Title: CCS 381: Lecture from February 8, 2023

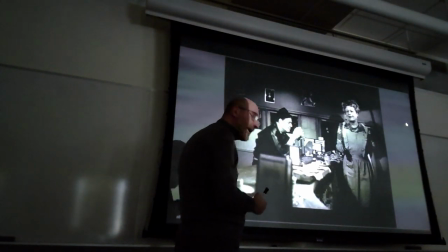The body is stiffly maintained, and his placement, the actor holds his place in this corner.
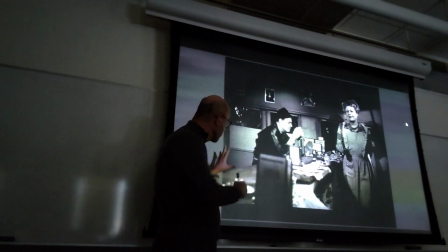This will be one position, and you see frame after frame that he stays there,
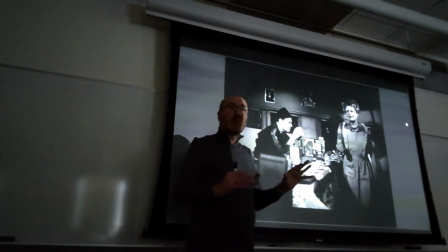or he will be trapped in between two characters,
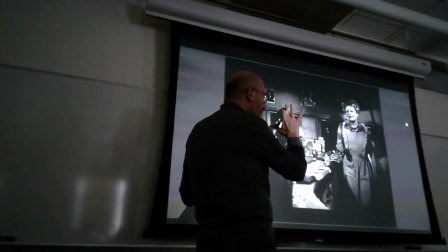where you see someone in the foreground, someone in the background,
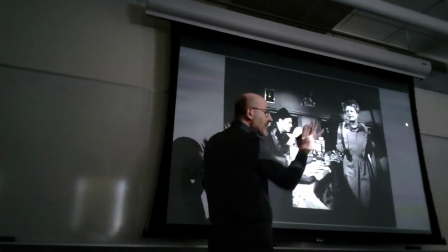and out in the middle. With the walls of this diner, of course, very close to give this sense of oppression,
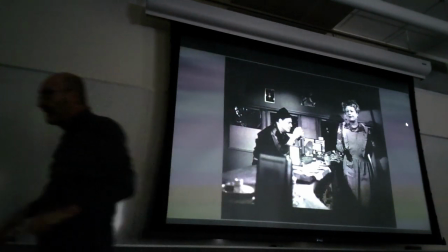but also the sense of entrapment for Al. And here is Al in his corner.
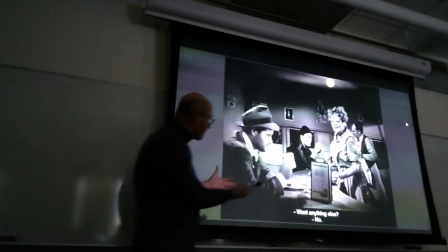Of course, the shot, as you expect from any good director, they do it even now, is arranged structurally. See how
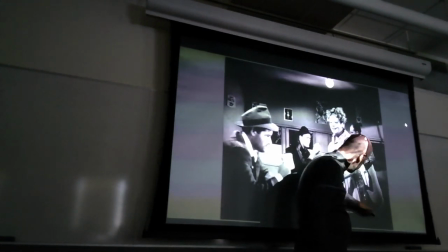the edge of the desk of the diner goes straight into the corner, right?
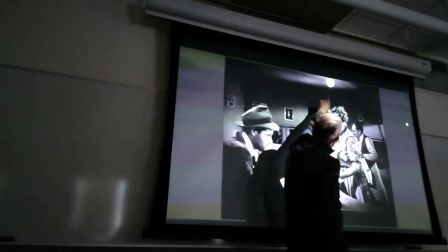The camera has been precisely placed there, and the light defines the upper limit, right?
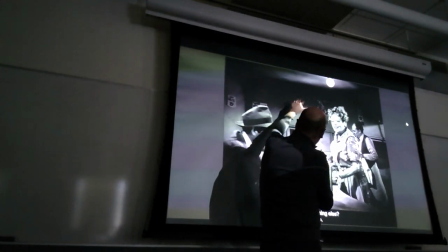And then you have this horizontal, vertically almost centered line of the diner.
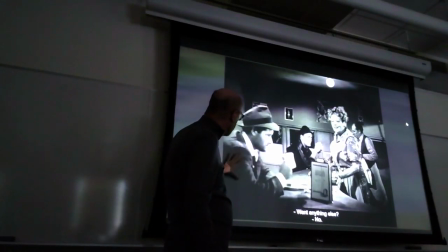So follow him frame from frame. I'll advance them quickly.
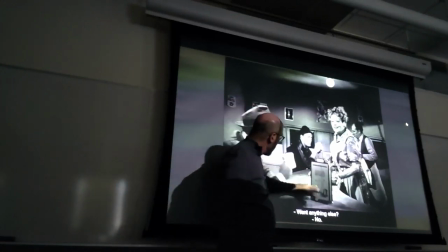And notice, as an element of disturbance, the menus. Modern directors would not have placed this here because it occupies too much space and distracts the viewer.
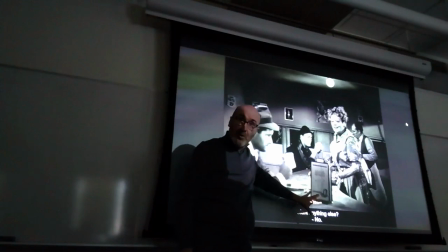But Ulmer does that.
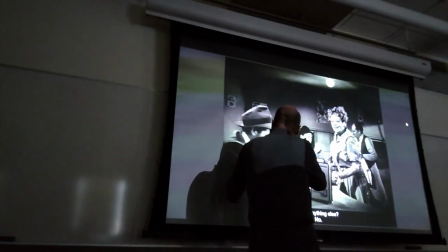For example, towards the end, when there are constant arguments between Al and Vera, you will see a lamp
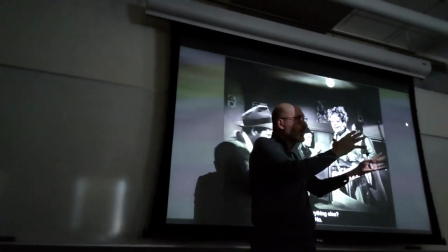with a shade right in the middle, and it's almost covering Al, and it's staying in the middle between Al and Vera,
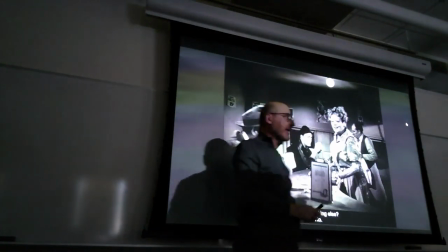and you say, why? Why have that? That's not a clever move, but it is instead.
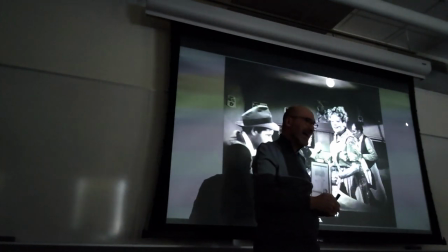It is part of the process of unsettling, right?
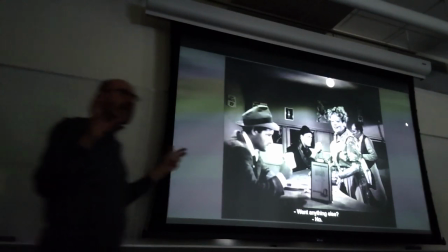Meaning, you don't want a set that is too clean if you want to express darkness, entropy, chaos.
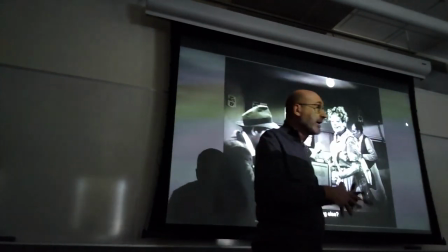Whereas if you watch Drive My Car, which is the last film at the end of the class 2022, everything there is perfectly clean for a reason, perfectly organized.
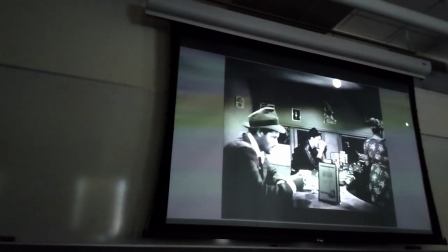Okay, and you see, again, that Al remains in that corner of the frame
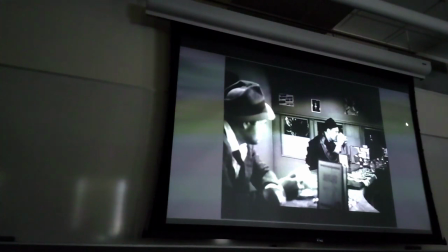even when the camera zooms in.
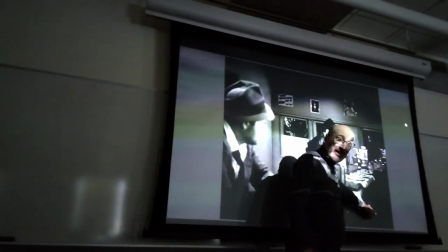But notice again that even if they zoomed in, the desk is still ending up right in this corner,
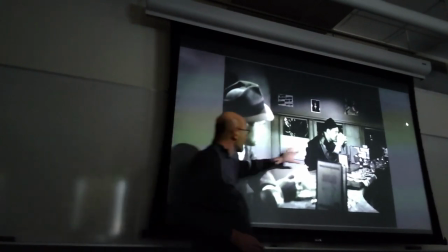but he remains there, and they're just playing with focus. He's out of focus, the other who's talking is on focus, and alternates, right?
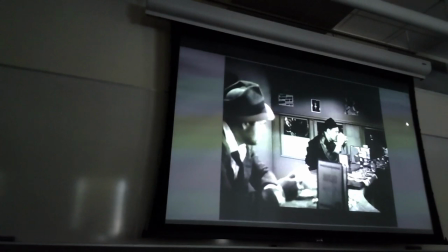Who's in focus? Traditional way to handle two characters.
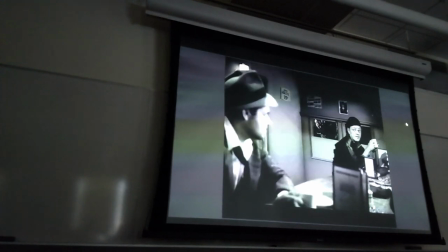But he stays on that side, right?
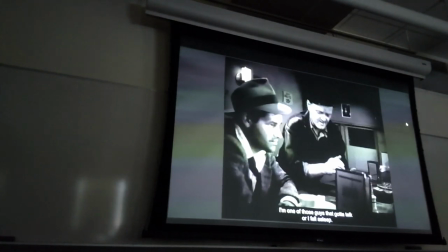And it is the other character who's moving around because the other character is lively.
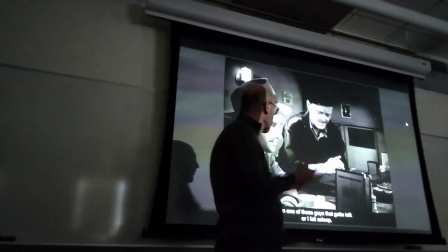The other character has plans, wants to go north and take him with him to talk, etc.
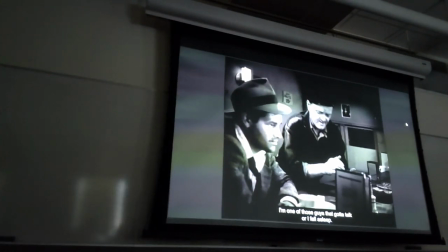Al remains contained, closed. He has a secret to hide.
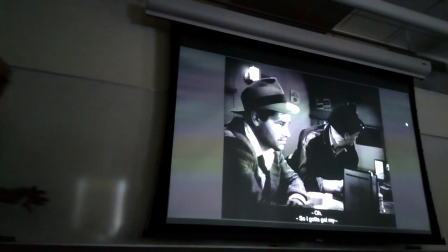And the other character is expressive through his face.
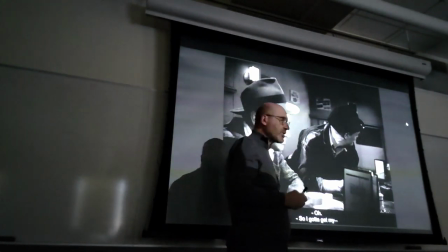Al's face remains just enigmatic, right?
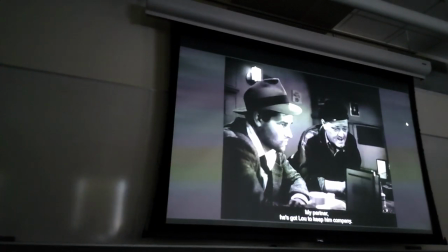And again, it's hard to put an adjective to the face itself. And he continues to stay there, right?
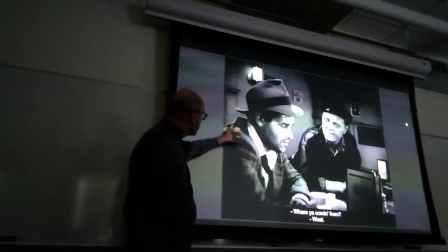He's only moving his face and sometimes just slightly his shoulder.
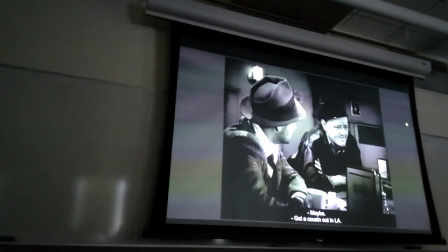Again, he remains there. Every time I change the frame, it's another 2 seconds.
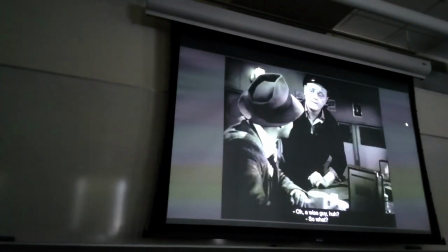He turns, but he's still holding position.